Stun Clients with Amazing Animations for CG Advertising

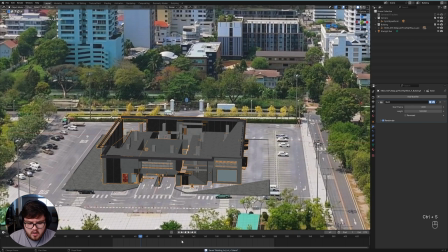[8:14]
Now this is totally, dependent on what you actually want the look to be.
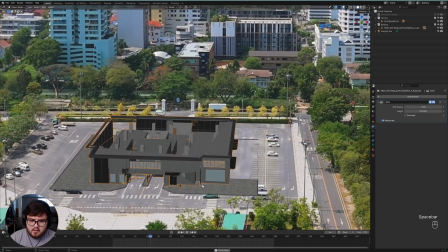[8:18]
But as you hit randomize, you can see it slowly starts to build everything and you can see more of the interior.
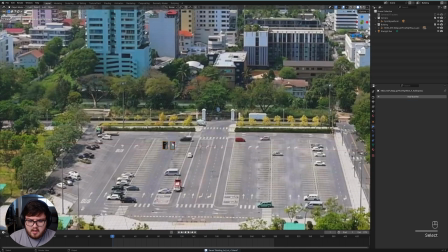[8:23]
That's kind of my goal here. We do have some posters on the backside here. Honestly, I'm just going to go ahead and delete those since they are on the backside.
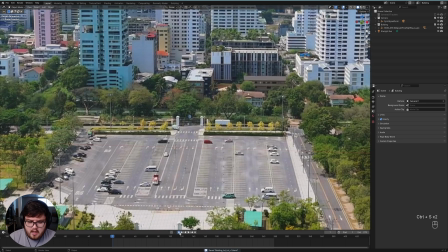[8:30]
We're not going to be able to see them in the actual shot. So that I can just delete. So there we go.
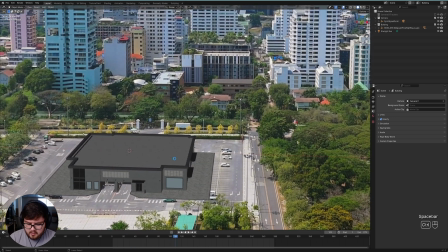[8:35]
We have it building, and the exact same process applies to the rest. I can go ahead and just walk you through kind of my thought process here.
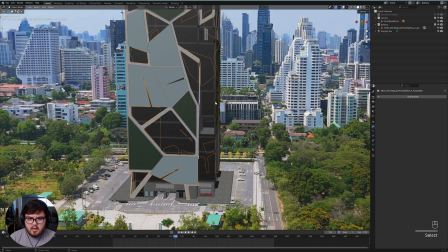[8:43]
This one, since it's on the outside of everything, it's going to be covering up a lot of the cool detail inside.
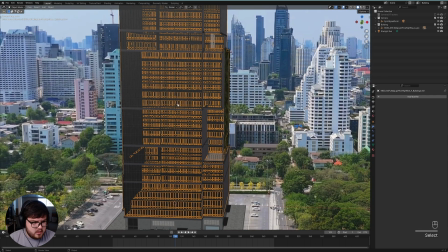[8:48]
So I'm going to do this one last. Some of this frame I can do first. I kind of like that this is going up as the building is being built. So let's go ahead and add another build modifier. This one we can start around like, I don't know, 40 frames in.
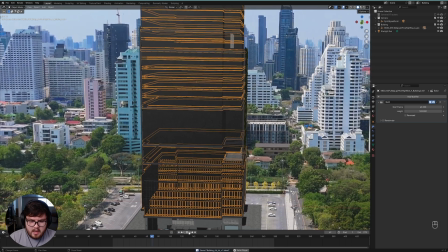[9:02]
And we'll just see how that looks. Now it does lag up a little bit, and so you might have to just let it play out a little bit sometimes.
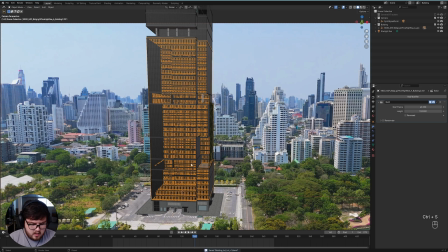[9:09]
That builds a little bit too fast, so I'm going to do 150, I think. Just add 50 more frames into the sequence so it builds a little bit slower.
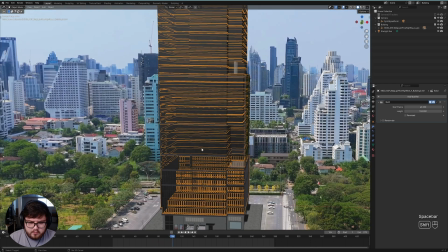[9:17]
That is looking pretty cool. And now we can do the windows.
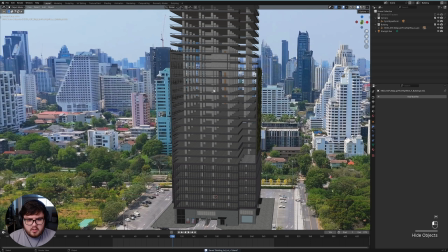[9:21]
I'm actually going to save for the later half just because I want to be able to see all of this nice detail right here.
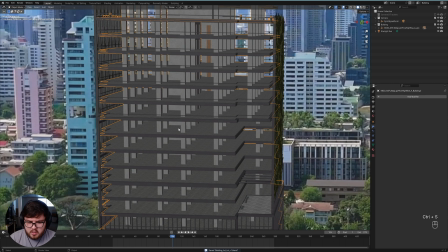[9:27]
The pillars and stuff are just so much cooler to actually kind of see pop into the scene.
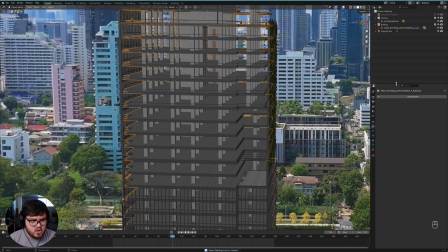[9:31]
So that's why I kind of want to stage these back to back from each other. So let's go ahead, add a modifier, build. And then we'll start this, I don't know, around like 80, I think.
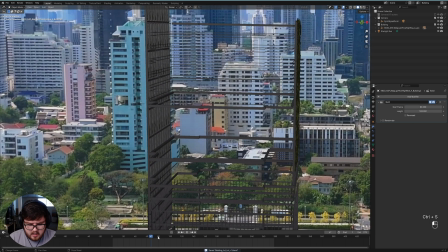[9:43]
I'm kind of just guesstimating, and then we can see how we like it.
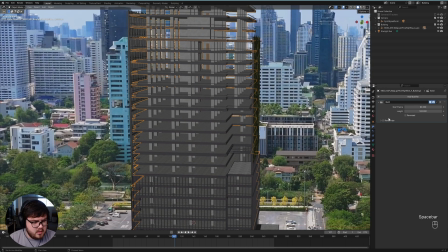[9:47]
So yeah, this is another one where it just kind of pops in for some reason. Let's hit randomize and just see how that handles it.
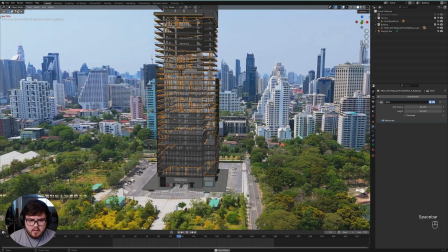[9:53]
So there you go. That's a little bit more interesting like that.
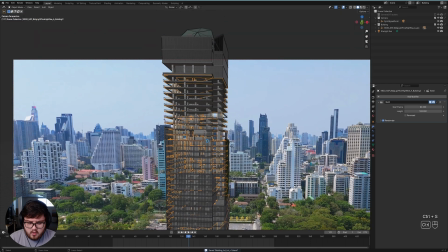[9:57]
And then now we can settle about doing some of this section up here.
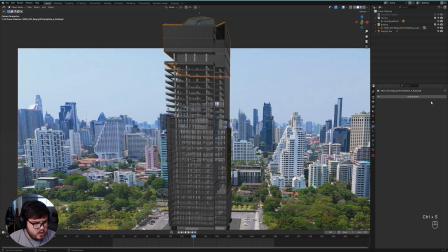[10:03]
We'll do that around, I would say, 140. So another build, 140 down here.
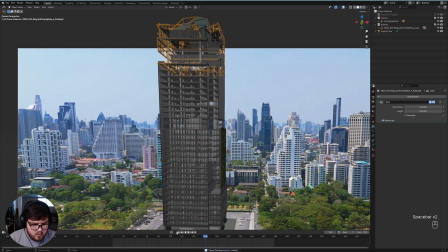[10:11]
And we'll see if 100 looks good. Yep, I might hit randomize again up here just so it's a little bit more random and not just poofing in.
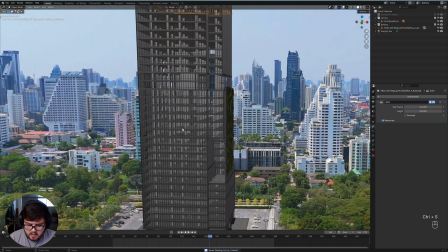[10:19]
There we go. So that looks pretty good. Next, let's Alt H and do the windows now.
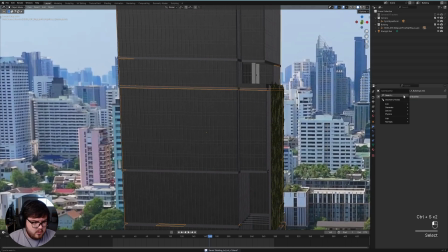[10:24]
So we have two more objects to do. We'll do the windows. And I want the windows to kind of come in at the very end.
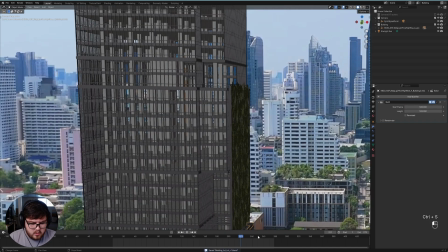[10:29]
So we'll do like 180 or something like that. And of course, we got to make sure that they're all in by the time it actually comes.
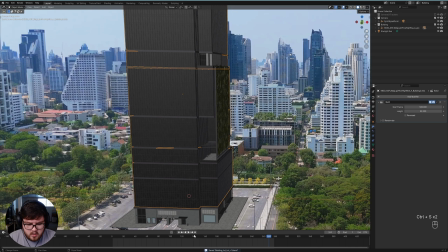[10:38]
And so we'll do like 50 frames maybe so that the windows are already set by frame 230.
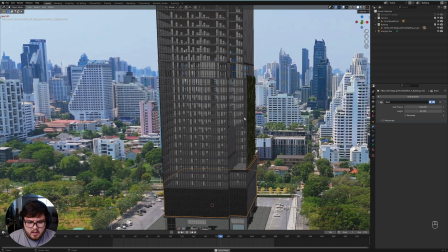[10:45]
So let's see. It's all popping in. And then the windows start to populate.
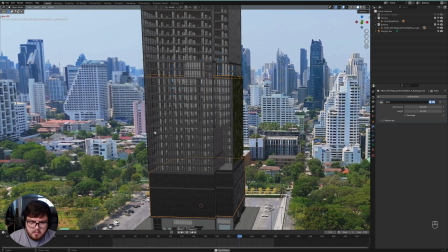[10:51]
It's a little bit hard to tell just because the FPS is low. But I actually like how it builds it up from the bottom up.
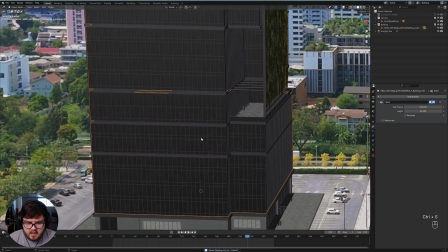[11:00]
And so I wasn't able to get that in my final result, but as you can see, play around with it, you know, maybe select randomize if you want, but I kind of like that result right there.
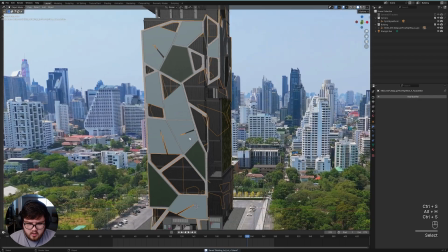[11:08]
And then finally, Alt-H one more time, we can do this little structure outside of the building.
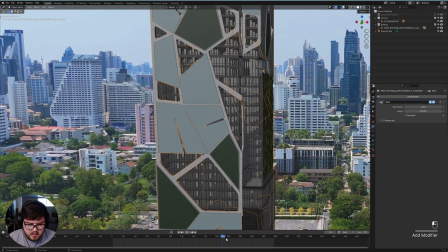[11:12]
We'll add another build modifier, and this one should come in at the very, very end, kind of once all the windows are somewhere around here.
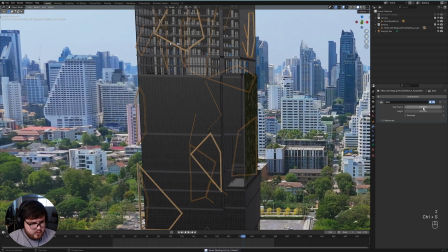[11:20]
So we'll do like 220 maybe. And then it's got to be finished, I'll say, by 270.
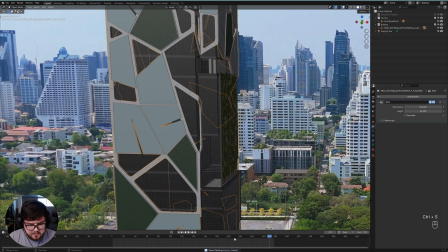[11:28]
So that'd be 50 frames. And let's kind of play that last little bit.
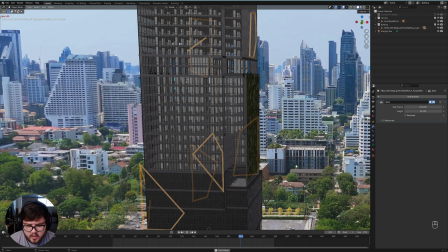[11:34]
Again, it's very, very slow, but this is where we can maybe render out a viewport animation and see.
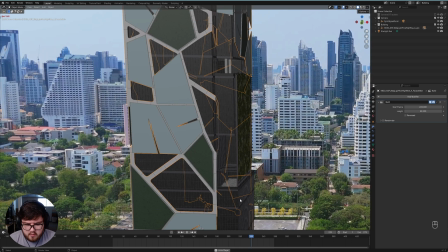[11:40]
So there you go. That renders out totally fine for me. You can, of course, play around with it however you want.
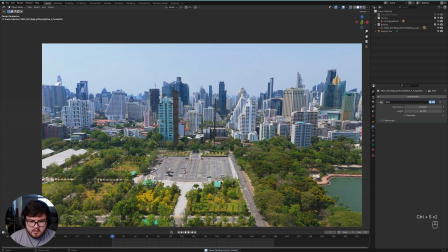[11:45]
Now, of course, like I just said, if you do want to see, we forgot about these things over here.
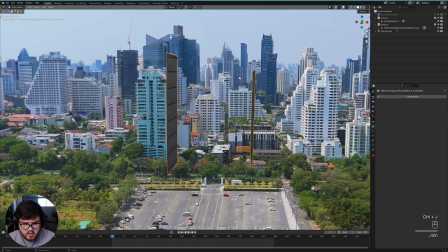[11:51]
Honestly, I'm going to join these two together. Control J to join those two together. We're going to build this around, let's say,
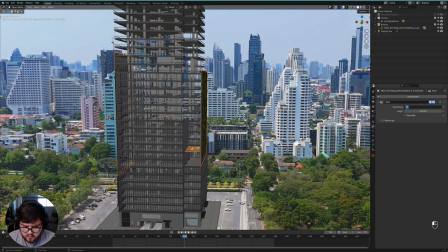[12:02]
we'll say 125, and 100 frames is fine.
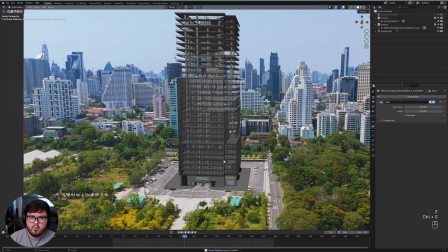[12:07]
So anyway, like I was saying, if you want to see the actual animation without having to render out everything like that, what you can actually do, this is a quick tip.
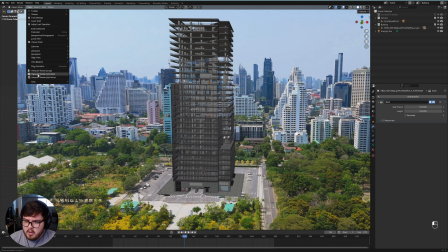[12:15]
You can come out here to view and then viewport render animation. So if you click that, it'll go ahead and try to like play your viewport.